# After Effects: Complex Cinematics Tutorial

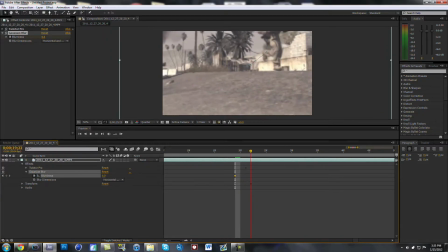Let's go ahead and set the blurriness to 0 before it's zoomed in, and let's go a little past when it's zoomed in, and we'll set the blurriness up to, say, 8.2 or around 8 is always good. It's a good amount of blur, and then we'll have it fade off.
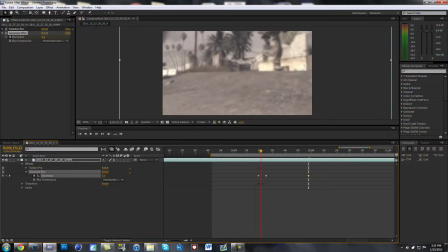Go a little further ahead, I'll have it fade off, so it'll go whoosh, it'll fade off. So that looks pretty sweet. Getting some more stuff in there. What else can we do to this? Let's see here.
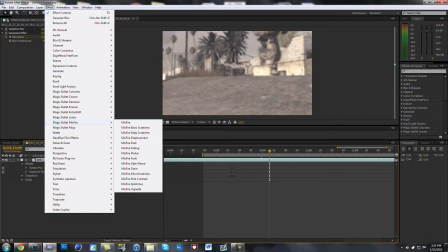Another thing that we could do is add some flicker. That is always good.
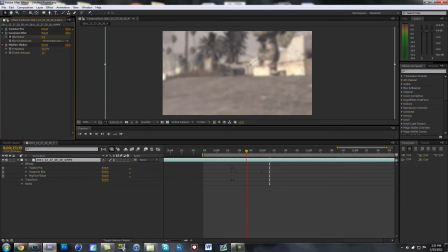With flicker, it's always good to use because something's always going on when you have flicker on. So it just flickers. There's always something moving, something going on inside of here, so it doesn't really get as boring while you're watching it.
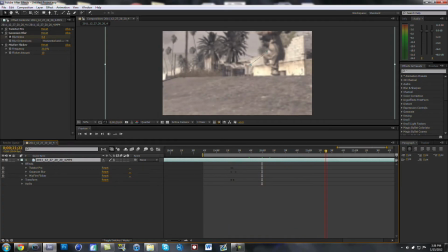So I always like to put that in there. So that looks good. 30 and 10 seems about good. Maybe we'll have that come in once it zooms in. So we'll go up to when it zooms in. We'll set keyframes for 30 and 10 right there.
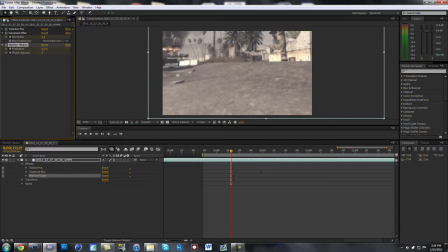We'll go back to when it's zoomed out and then set both of them back to 0. Okay, so now that we have that,
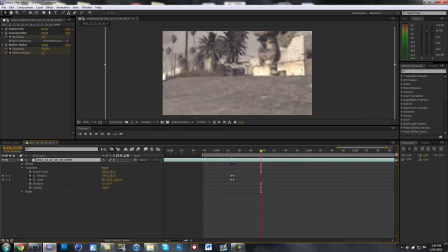another thing that we want to do, let's go into transform again, and we're going to alt click on position,
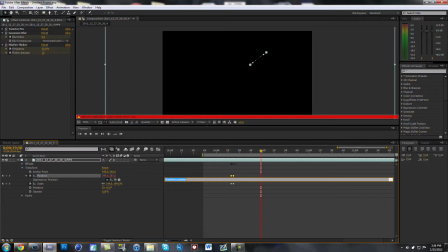and we're going to type in wiggle
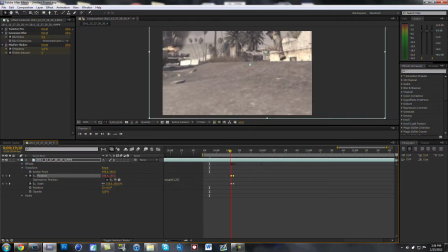1,25. And what this will do is it will wiggle the position 25. It will wiggle the position 25 pixels every second.
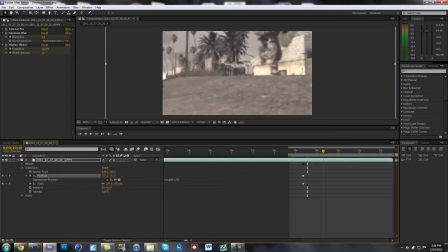Zoom out a little bit. Just gives it a little wiggle. I think that looks really cool, and it keeps the motion going in your video, so it's not just plain old Twixtor, because that can get kind of boring. But if you have stuff like misfire flicker and,
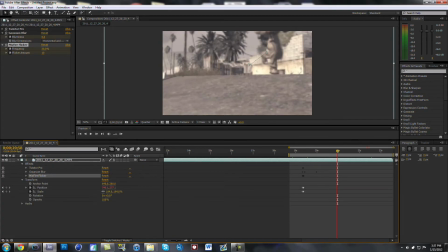you know, wiggle and stuff, then that will keep your audience entertained, and it will give more appeal to the eye and stuff like that. So what we can also do is, to go along with the wiggle and the Twixtor, we can go into Gaussian blur.
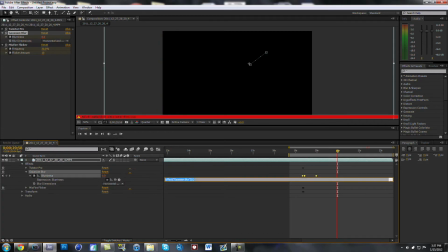We can alt click on the stopwatch and blurriness, and then we can go comma wiggle quotate or bracket or whatever,
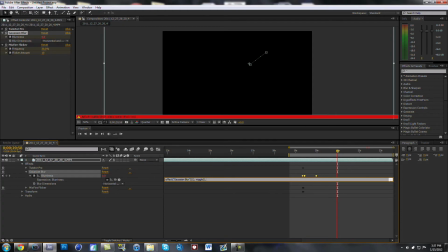and then we go to 1, let's say 5, because we don't want as much,
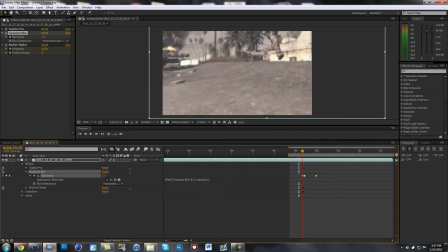because 5 blur is good. So this will wiggle the blur, so the blur will go in and out even after where these keyframes are right here. Okay, so that's actually looking pretty good.
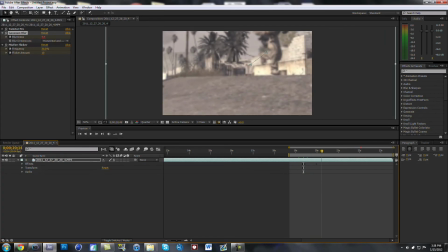So that's how you get a really nice looking cinematic, make it look very intricate and appealing. Okay, so thanks for watching, guys. Don't forget to leave a like or a favorite or whatever if you enjoyed this tutorial,
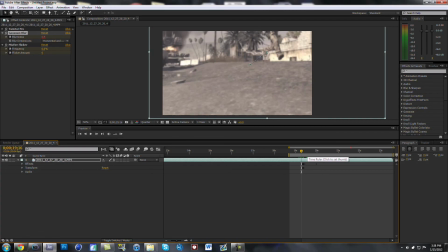and you can always add it to your favorites so you can watch it later, come back to it. So just let me know what you think in the comments and all that, and I'll see you guys later.